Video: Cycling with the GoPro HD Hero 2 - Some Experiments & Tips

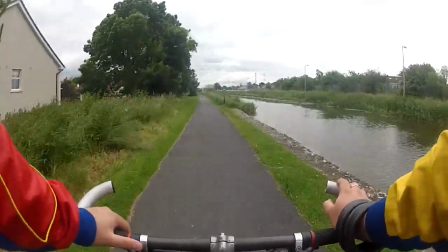478s
and also I didn't do a really good job of mounting the camera because I left it in such a way there was something that could bang
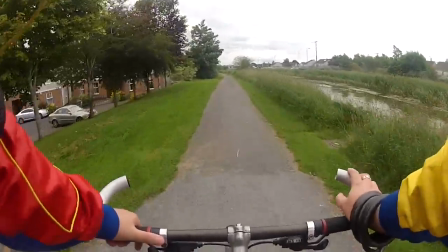485s
into the camera housing as I was vibrating around on the bike so you'll hear the odd bang bang bang and that's not that shouldn't really be there
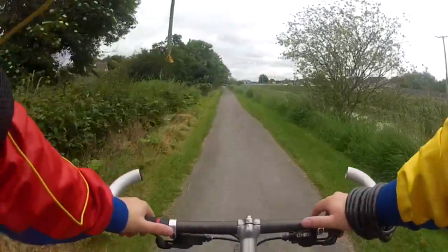491s
if I had been more careful about how I mounted things that wouldn't have happened so because
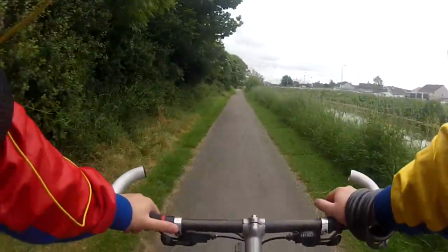497s
it's the camera is mounted to flesh flesh through clothes but through flesh rather than straight to a metal frame,
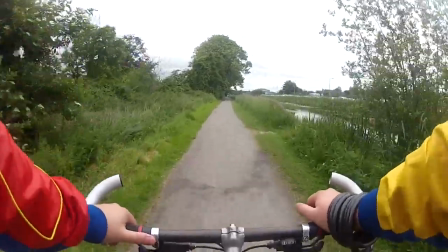505s
those vibrations that were causing that strong hum with the handlebar mount are completely gone.
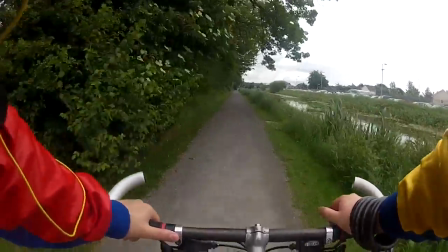511s
So what sound there is, is clean, assuming you don't let anything bang into the camera.
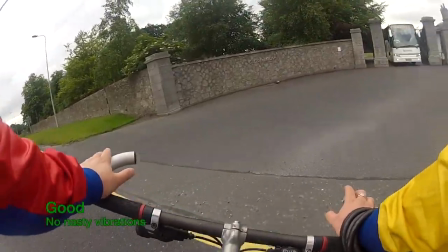518s
For all the same reasons that you don't get the hum in the audio,
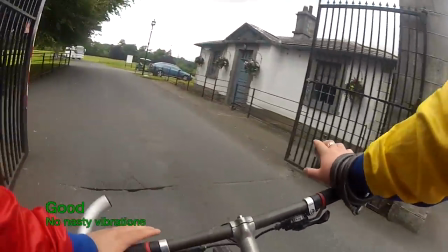521s
you also don't get the horrible rolling shutter effects because your arms and your legs insulate your chest from sharp vibrations very well.
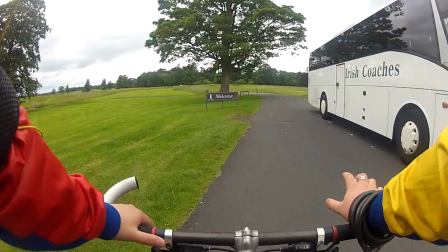529s
You still move around and the camera still shakes, but they're not sort of very sharp vibration they're much more gentle and they don't cause the rolling shutter effect
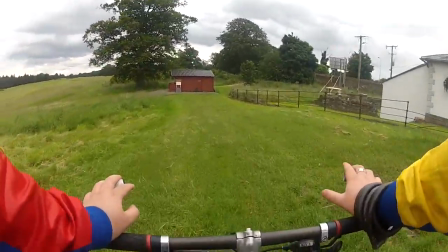538s
so as you can see here i'm about to go off-road and it's shaky and things are banging around but you don't get the horrible
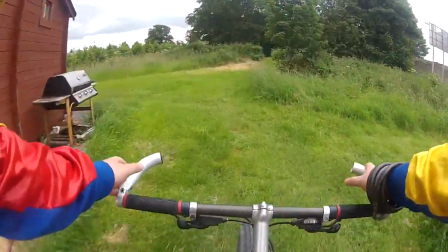544s
rolling shutter effect i had expected that the most stable view would be this one from the chest mount but actually that's
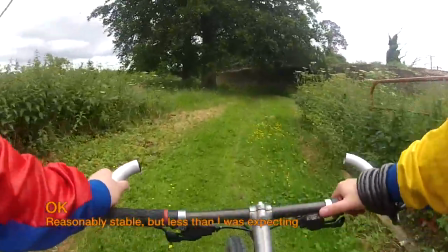553s
not how it works out because when you're cycling on a bike you're actually weaving your chest actually moving around a lot more than I had realized relative both to sort of the
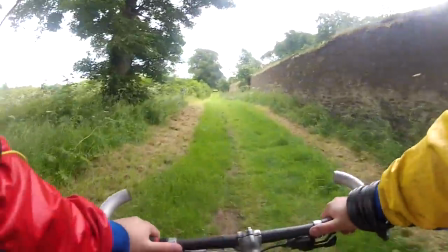562s
far distance and sort of rocking side to side quite a bit so when it comes to speeding things up it's actually not
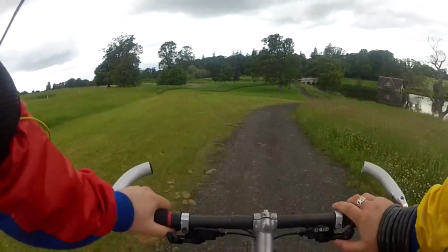569s
as stable as mounting it to the crossbar but you don't have the horrible vibrations as
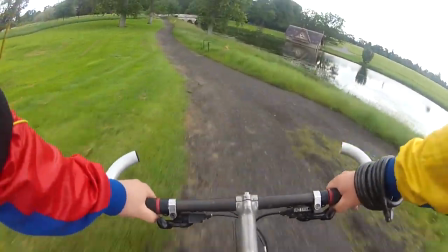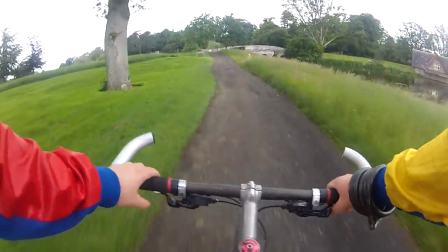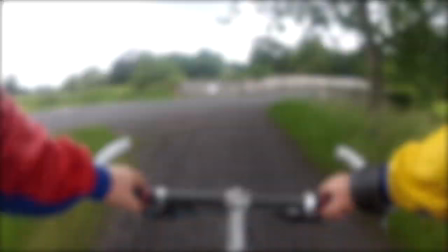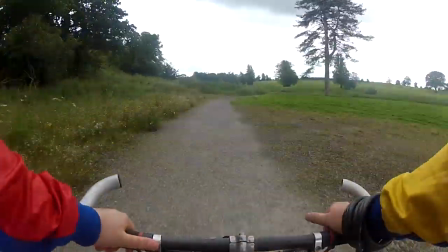593s
you can see here speeding up even eight times it's just not really workable there's just too much movement the horizon is shaking around horribly
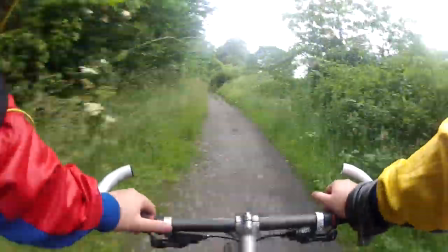600s
completely disorienting for any viewer so I wish this had worked it better for speeding it up but unfortunately it just doesn't.
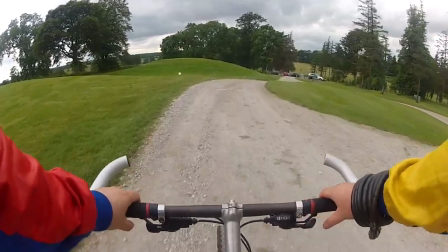617s
So just to finish up with some final thoughts, if you want a render video showing yourself cycling in real time,
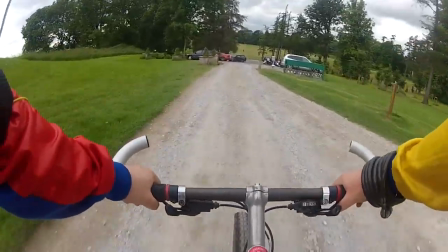623s
I think despite being expensive the chest mount is definitely the best way to go.
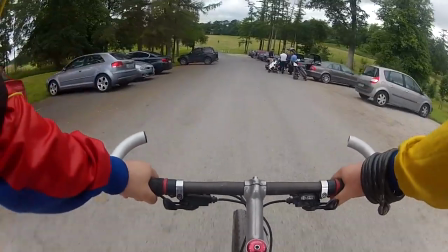627s
You really get a feel that you're seeing a video taken on a bicycle with your two arms, the handlebars, the front wheel,
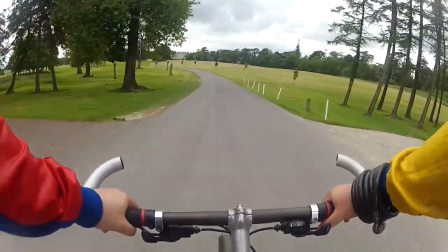633s
it's stable enough to enjoy at 1x speed,
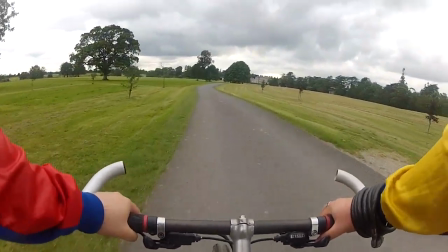638s
there's no horrible vibrations because your arms and legs are damping those out so no horrible rolling shutter effect a very really you know
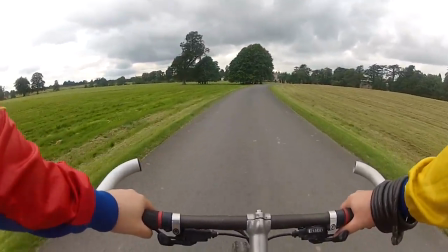645s
quite a good video but remember that it just will not speed up well it will look absolutely awful when sped up so
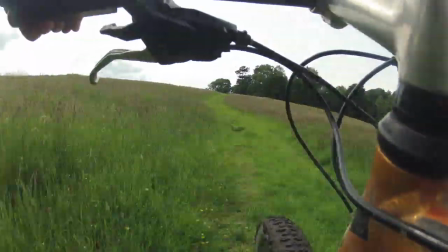654s
if you want to speed things up then really the best option is the handlebar mount but mounted
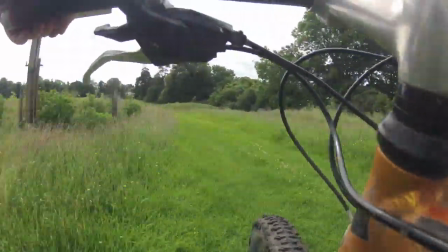659s
sideways to the crossbar and that gives a very stable view so that even
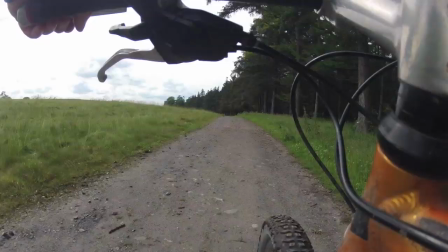663s
as you speed things up the horizon isn't jumping around horribly i mean it moves around a little because you're still on the bike but it's not horrible and you
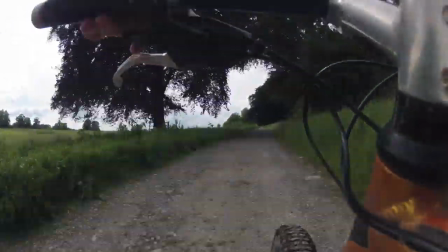671s
also get the sense that you're on a bike because you have the handlebars framing the shot unfortunately you're quite low down so a lot
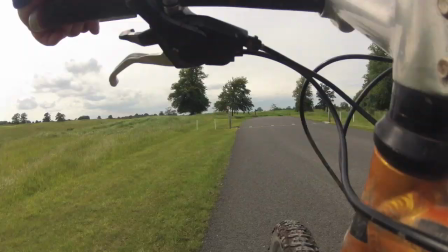678s
of the landscape is blocked by any tall grass next to whatever path you happen to be on or whatever but it's still it's very
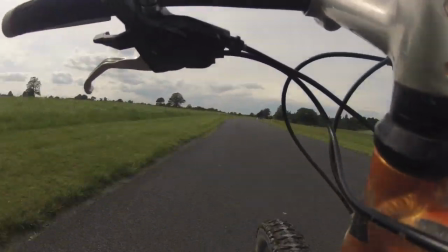684s
pleasing result all in all so i think they're your two best ways of using the gopro hd hero 2 for um filming yourself while cycling